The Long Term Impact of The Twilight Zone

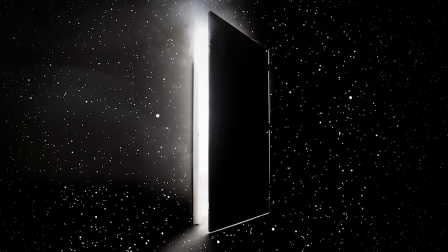The Twilight Zone is a psychological thriller TV show made in 1959.
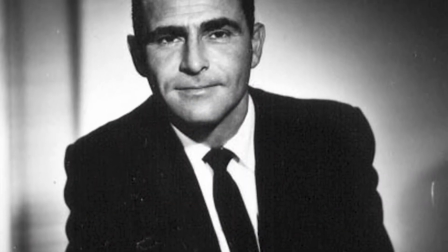It was created and narrated by American screenwriter Rod Serling. Over the years, The Twilight Zone has completely changed the course of television and filmmaking,
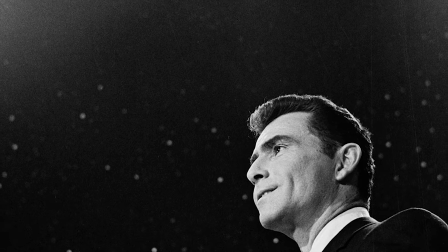and its influence can be seen all over media even in modern day, whether it's aspects like structure and storytelling,
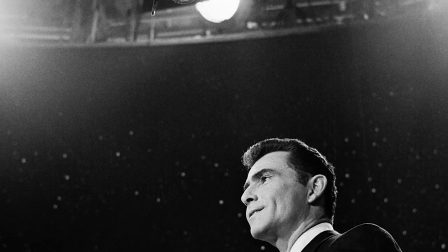or the overall themes and messages. Many episodes of the Twilight Zone were inspired and based on short stories, myths and legends.
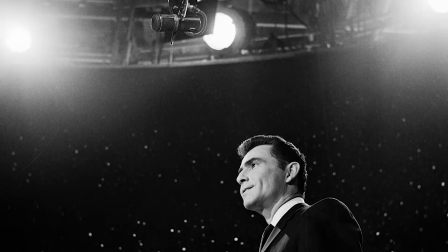So yes, a lot of the show is fiction, but at the same time it tackles many real life issues and situations in society.
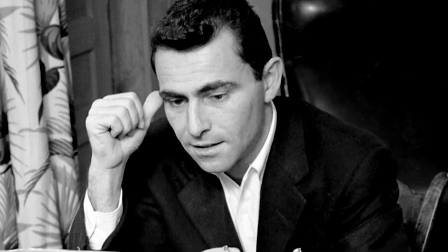Serling was an activist. By creating the Twilight Zone he was able to disguise real life problems in sci-fi.
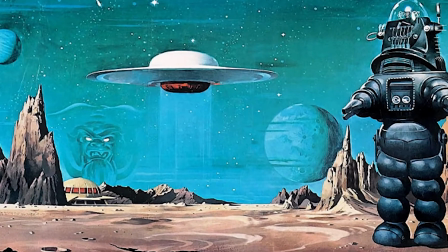And of course as sci-fi was such a huge genre at the time, this made the show extremely successful.
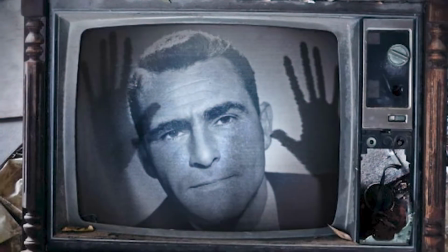Despite how well the Twilight Zone is, it is still hugely popular nowadays too.
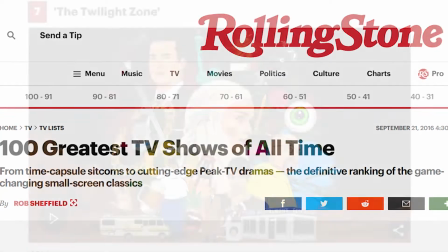Rolling Stone even placed it as 7th on the ranking of the 100 best TV shows of all time.
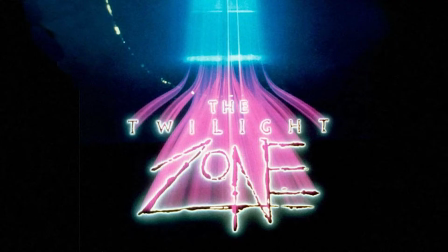The show has many reboots and remakes, one in the 80s, one in the early 2000s and a more recent one in 2019. Throughout this investigation,
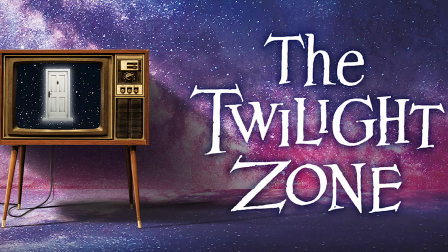we will be talking about how much The Twilight Zone has influenced media since its release and just how much it has resonated with what we see on our screens day to day.
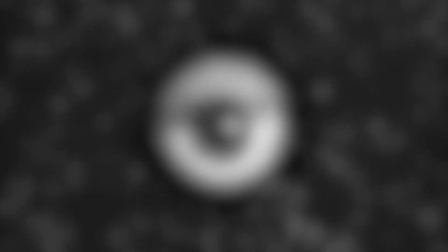But before we go in depth and talk about some of the episodes, here is your spoiler warning for the following episodes.
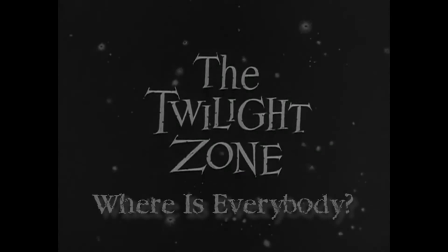Starting with the pilot episode of the Twilight Zone, where is everybody? This is one of the most iconic episodes and the one that helped get the show on air.
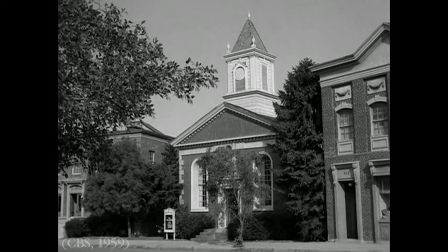We are thrown into the episode with our main character stumbling upon an abandoned town where there is nobody around, yet he constantly feels as though he is being watched.
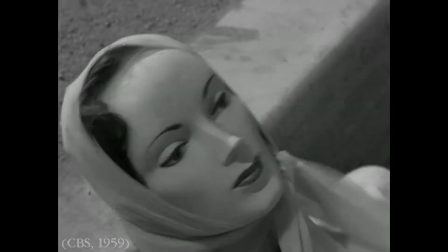Many old things happen that make him, and us, feel paranoid.
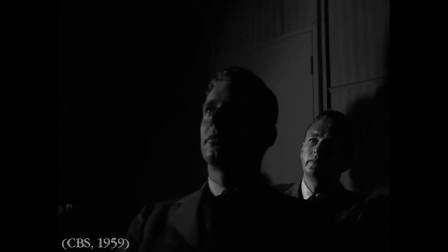In the end, it turns out that this was all a scientific experiment conducted by the space force to see how long someone could last in isolation without going insane.
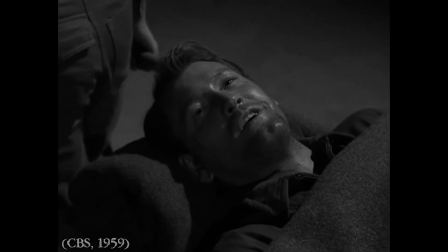Already, most viewers will be able to identify the subtext about the space race that was starting around the time.
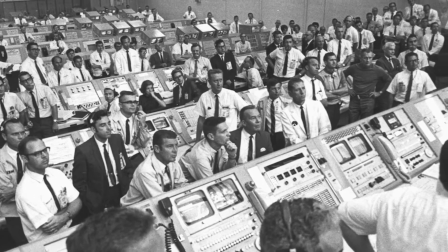The space race was a competition in the 20th century around the 60s, where Soviet Russia and America were racing to see who would get to the moon first. The ending of the episode has the main character, quite literally say, will be up there in a little while, showing how they were trying to be patriotic and support the US in the space race.
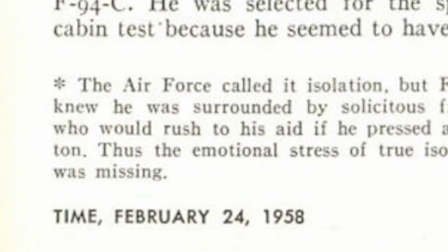It's said that this episode was actually inspired by a newspaper article from 1958 that was about a very similar topic as the ending of this episode.
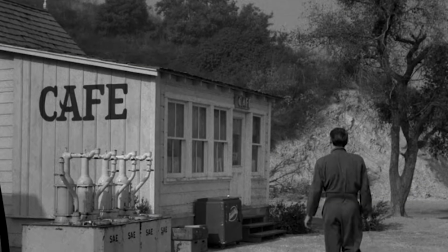Theoretically speaking, this episode is very experimental and really good by subverting audience expectations.
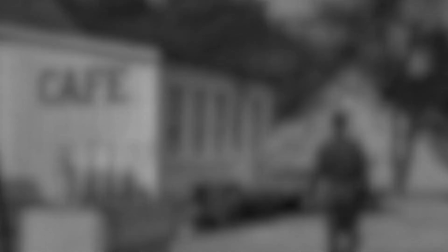One theory that can be applied is Neil's genre theory,
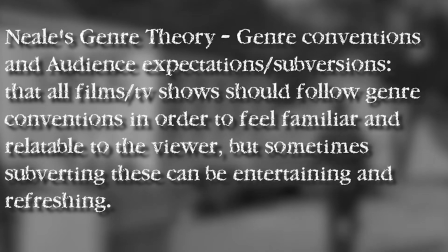where the episode does follow genre conventions of science fiction and psychological thrillers,
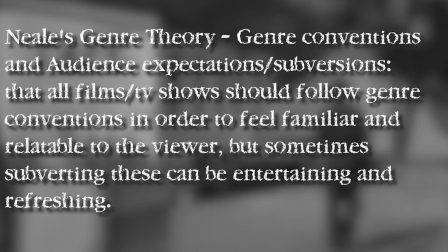but it still manages to subvert audience expectations through its structure and narrative resolution.
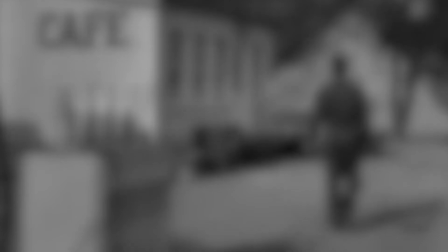It manages to give the audience aspects they would expect, but also aspects they would have never seen coming.
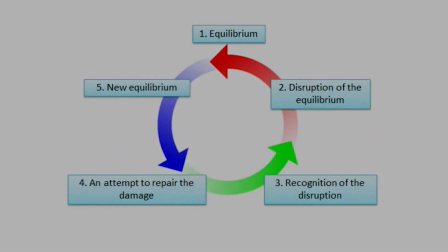if you think about it this episode doesn't even follow Todorov's narrative structure which
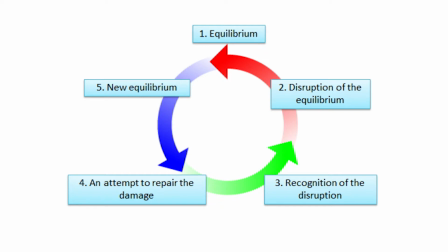most tv shows and films do yes we do have a recognition of the disruption and an attempt to repair and a new equilibrium too but we never actually see the initial equilibrium and the disruption of it we are simply
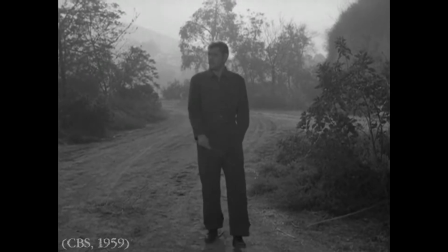thrown into the narrative at the point where the main character is already no longer living his normal life
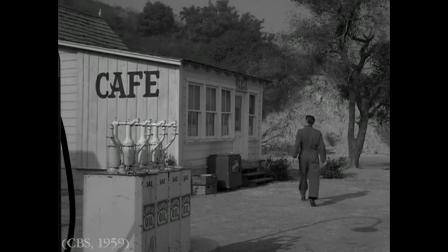by doing this it makes audience feel more uncomfortable and on their toes throughout the episode. Its unexpected and expanded ending is one that the audience doesn't see coming
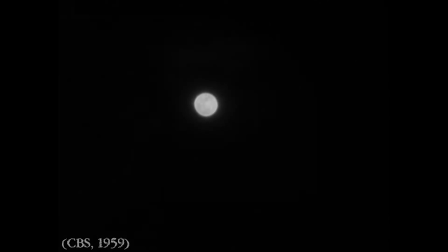and it ends with something bigger than the story we are initially presented with.
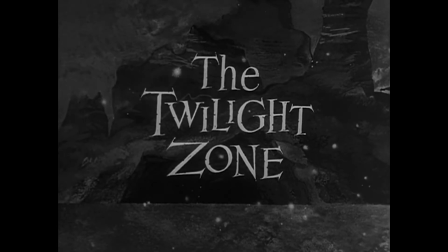We do find out what happens in the story but we still don't really understand what the twilight zone actually is.